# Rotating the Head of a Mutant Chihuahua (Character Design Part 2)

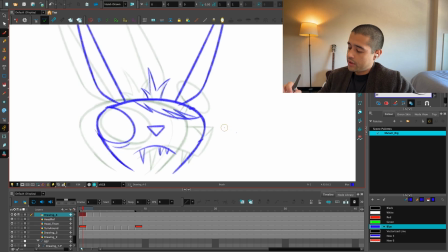1258s
I don't remember where is that little Chihuahua. No, forget it. I'll do something like this.
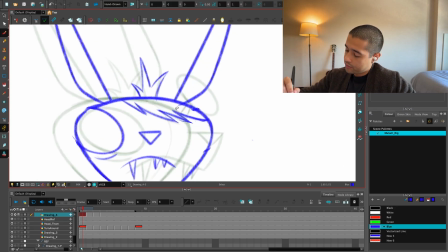1267s
And then, you know what? What if I make this emo?
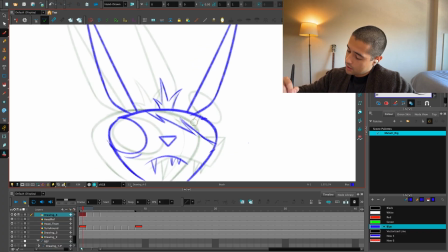1279s
And I cut this something like this. And this eye.
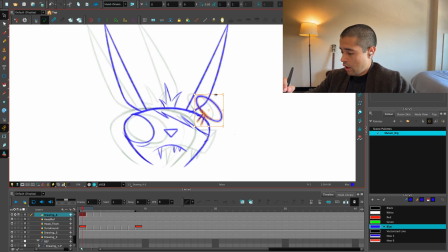Comes a little bit here.
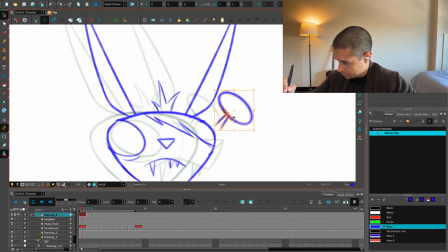1297s
No, too long. That's the position of the eye.
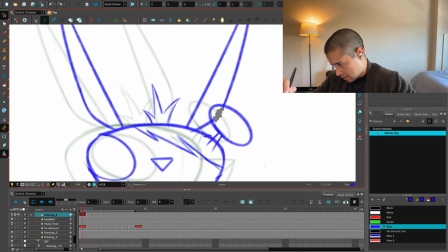1304s
And it's overlapping okay with the ear. I'll prefer if it doesn't overlap, but it have to.
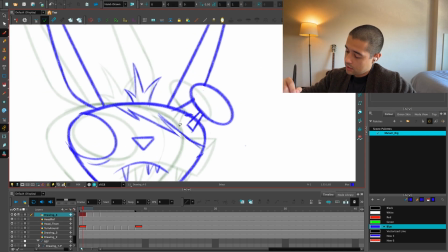1310s
And we're having this line here. Now we have a start here. Can we have an S here? No.
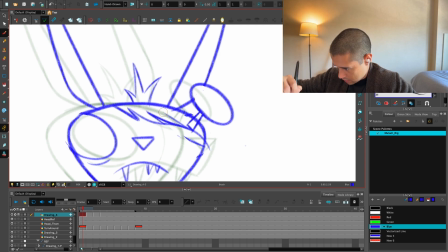1326s
What if I do something like this? Nah.
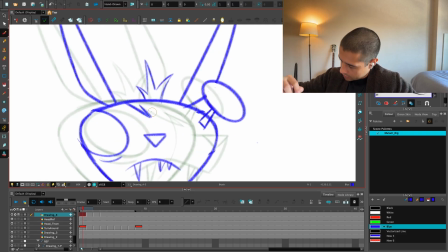1334s
What if I do something like this? Straight. And then a curve here. That looks better.
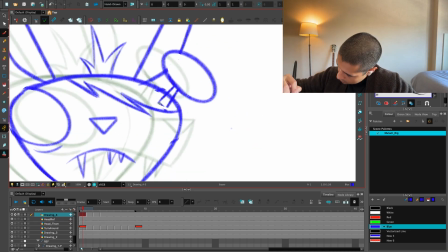1346s
And this dude follows that curve.
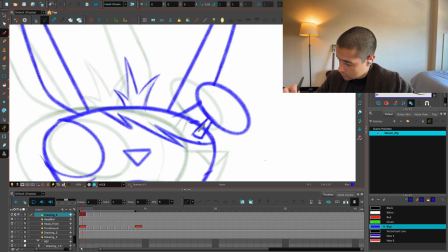What if this hair doesn't come on top of this, but this eye comes on top of the hair?
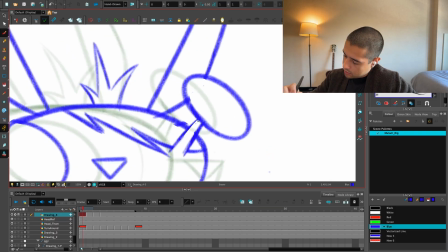1370s
Yeah, that's kind of better. Because it looks super cut out when it's on top of the hair.
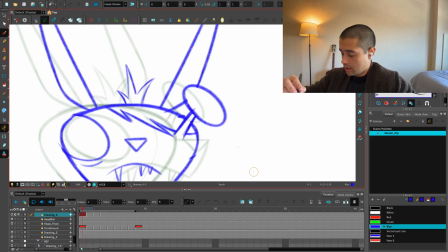1376s
Here at least I can show that it's coming out of the head. And I know I said the other way around.
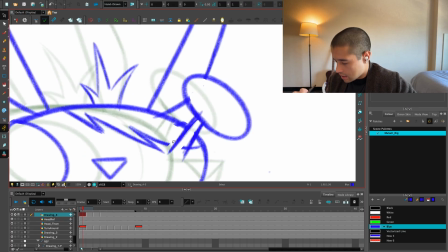1383s
But now that I'm seeing this, I kind of like it more.
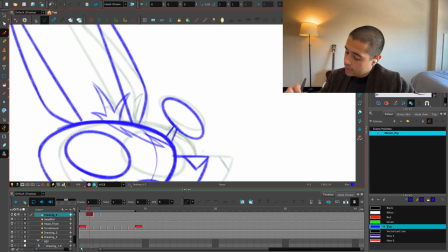1389s
Let's see if I am still thinking the same way as I move forward with this. What if I do this?
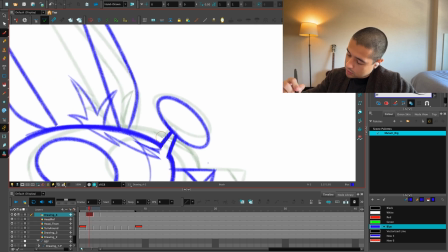Something like this.
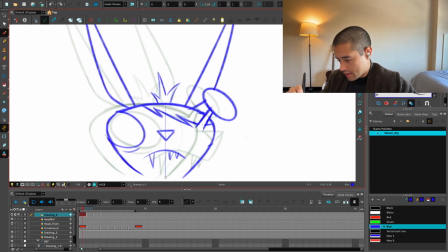1412s
So this is if this is the center line of the dude, this is the middle line of the dude.
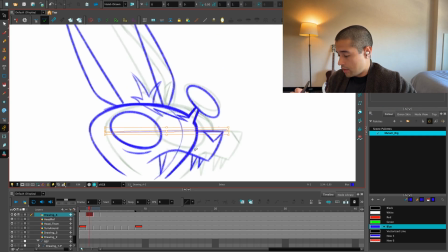1417s
Let me track this middle line around here. And the eye starts from that middle line.
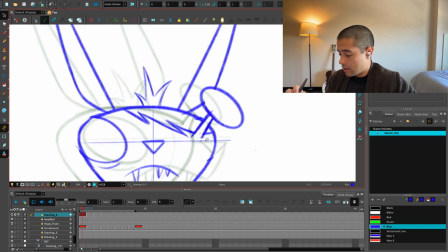1422s
You know, I'll put that line up a bit. So this eye actually starts over there.
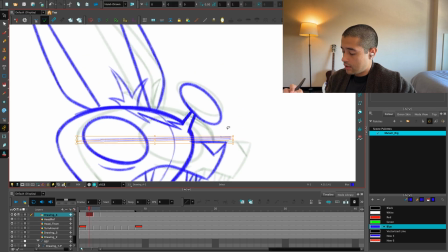1428s
So I'll copy and paste this line here. Wait.
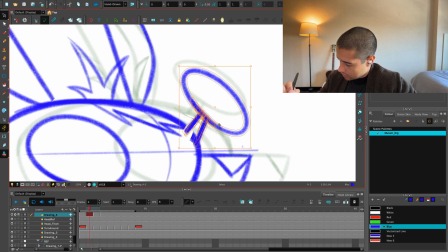1436s
Yeah, it's too up. A little bit there. I'll move it up, but not that much.
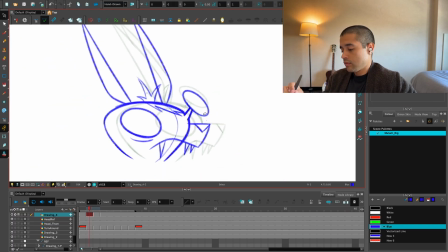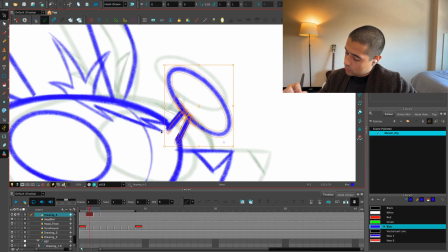1447s
Awesome.
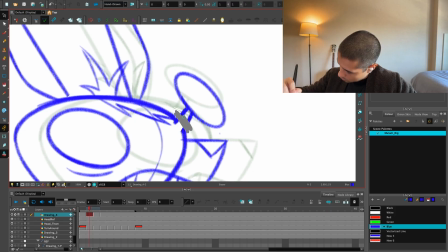1451s
Wait.
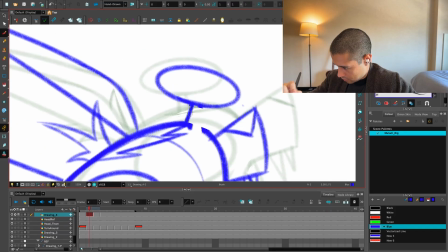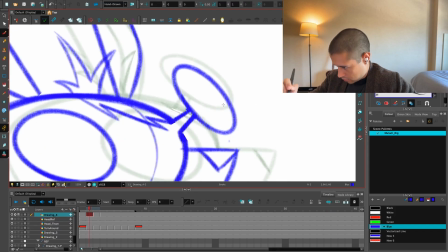1457s
There you go.
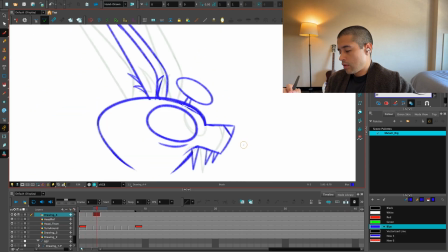I'll leave it down.
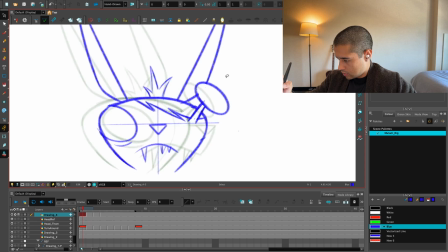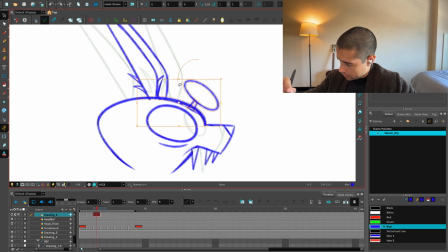1474s
Something here.
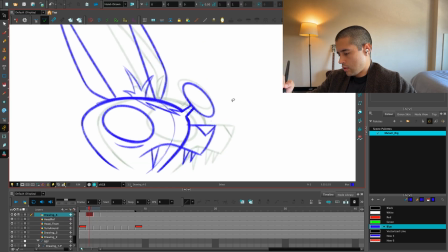1481s
It should be here. This should be a little bit. I'm trying to make a circular shape, a circular arc with the eye when it's turning back.
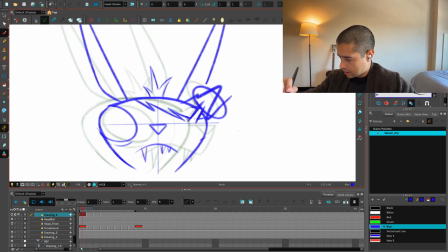1492s
See? So it's not going like tack, tack, tack, tack. It's going in circles around.
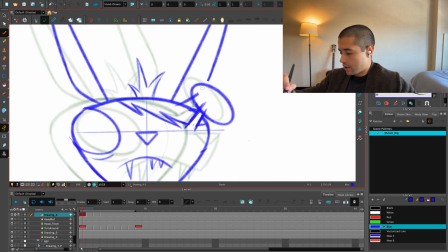1501s
That's why I'm flipping to just look at that motion. Awesome, it's flowing better, you see?